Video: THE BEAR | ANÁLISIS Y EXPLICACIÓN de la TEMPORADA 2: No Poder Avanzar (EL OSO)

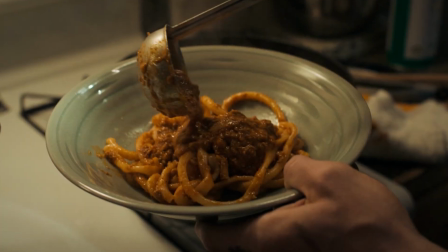[20:19]
Pues la declaración de amor de Carmi para Claire es preparar unos espagueti boloñesa para cuando llegue de trabajar. Detallitos que la serie y la muy fino. Episodio 9. Carmi no termina de llamar al tío del frigorífico.
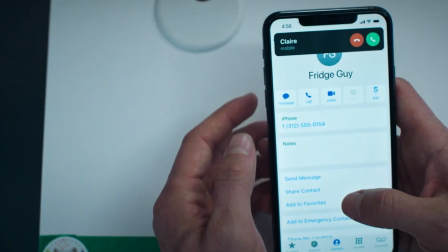[20:29]
De hecho hay una escena muy curiosa en la cual está a punto de llamarle a este tío y Claire le llama.
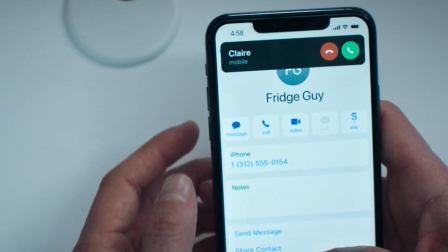[20:34]
Y en el teléfono tiene como las dos cosas El número del técnico del frigorífico Y Claire llamándole al mismo tiempo Y aquí él se bloquea ¿Por qué se bloquea? No porque verdaderamente Claire sea un estorbo Para que él esté concentrado Pero en su cabeza sí pasa así Empieza a entender que él comienza a
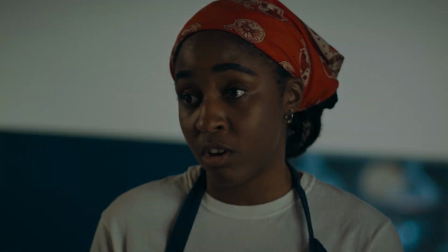[20:48]
contarse a sí mismo Que Claire puede ser una distracción Más incluso si vemos las reacciones de Sid En las cuales pues culpa un poquito a Claire Lo cual yo digo que para mí no está bien Luego se arrepiente y pide perdón Pero las palabras ya están dichas Aún así Carmi se vuelve a distraer Y no termina de llamar a este técnico lo cual va a generar que se quede atrapado después el día de la apertura o el día de la
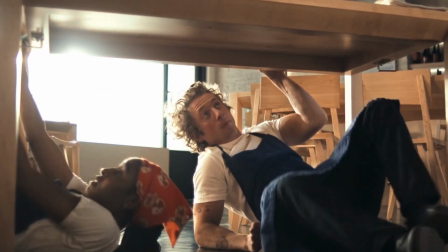[21:08]
familia y los amigos. Momento de reconexión entre Carmen y Sid debajo de la mesa o sea es guay que estén como debajo de la mesa porque genera como una especie de lugar de protección o sea nos meten a los personajes ahí cerca, cubiertos para tener como ese instante de identidad y decirse lo importante que son el uno para el otro lo que se ayudan dentro de este restaurante Carmen le dice que sin ella ni siquiera hubiera abierto este proyecto,
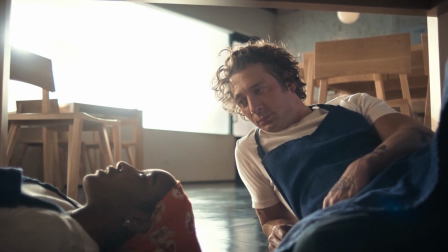[21:30]
que se quieren que se apoyan, que se animan y es, como digo, una relación muy muy importante dentro de la historia,
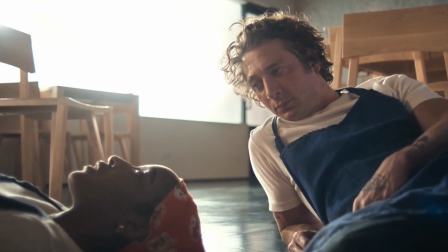[21:36]
aunque Sid haya estado un poco distante,
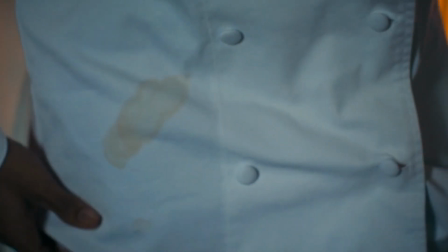[21:37]
para mi en mi opinión durante gran parte de los episodios otro simbolismo al principio del capítulo todos los uniformes de Sid están manchados no encuentra uno que esté limpio para el día de la apertura del restaurante como símbolo de que ella no confía en sí misma, siempre tiene como algo que le hace no lucir todo lo bien que debería y el hecho de que Carmi le regale un uniforme nuevo es otra forma más al igual que el
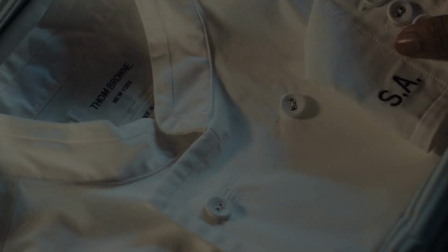[21:58]
cuchillo con Tina De decirle que él confía en ella De que esa confianza que a ella le falta Que no se preocupe porque su equipo En este caso su jefe, se la va a dar Para que las cosas salgan bien Y bueno, llegamos al capítulo final Que tenemos un plano secuencia impresionante Entrando y saliendo de la cocina Mientras todo fluye,
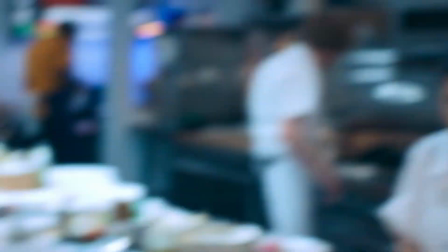[22:15]
mientras todo se está sirviendo De una forma espectacular Hasta que el miedo comienza a aparecer Carmi
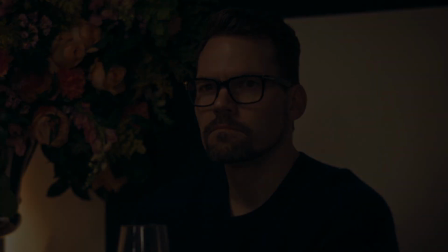[22:21]
ve a su antiguo chef Aunque verdaderamente no está ahí Se agobia porque cree que van despacio Todas las inseguridades que tiene con respecto a Claire le asaltan y el hecho de que se quede atrapado en el frigorífico es muy, muy metafórico, porque el resto del equipo el resto de las personas, a su ritmo cada uno, están mejorando, están siendo mejores, Sid está cogiendo responsabilidad,
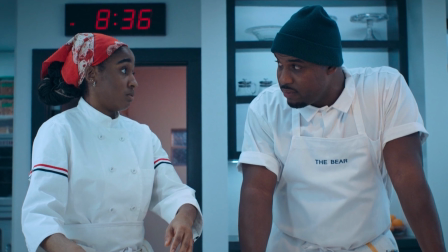[22:41]
Richie ha mejorado muchísimo incluso Fack está ganando protagonismo Marcus sigue su progreso Tinea está aprendiendo,
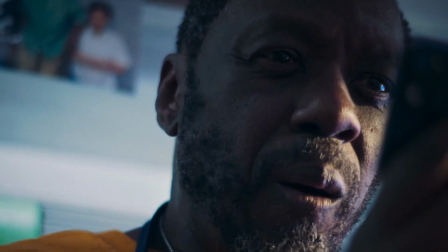[22:47]
incluso Ibrahim que estaba como un poco reticente a aprender va a su ritmo y poco a poco a través del teléfono, pero aceptando que debe cambiar cosas, y Carmi es el único que no lo está consiguiendo. Él ha hecho que todo el restaurante mejore, que todas las personas de su alrededor den un paso más para ser mejores personas,
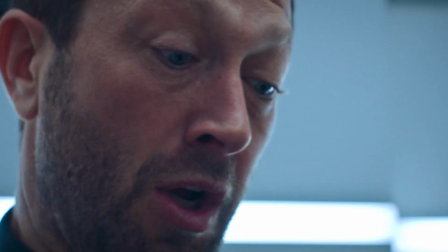[23:04]
pero no ha conseguido hacerlo consigo mismo y es una ironía dura de ver. Y eso se nos muestra, como digo, haciendo que esté aislado en la nevera mientras todos trabajan y sacan el restaurante adelante sin él, entre comillas.
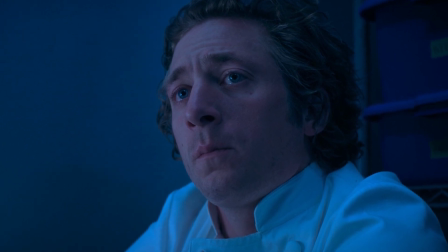[23:17]
Digo sin él, entre comillas, porque sin él no sería posible, pero lo están consiguiendo como metáfora de que todos siguen adelante menos Carly. Y la frustración de su personaje se nos muestra en cómo él está gritando desesperado dentro de este lugar. ¿Qué pasa? Que sucede lo que os he dicho antes, que él se autosabotea. Él siente que no merece nada bueno porque al final esto le hace sentir mal, le hace sentir que no se lo merece, le hace sentir culpable y lo que hace es decirlo mientras Claire está al otro lado del frigorífico.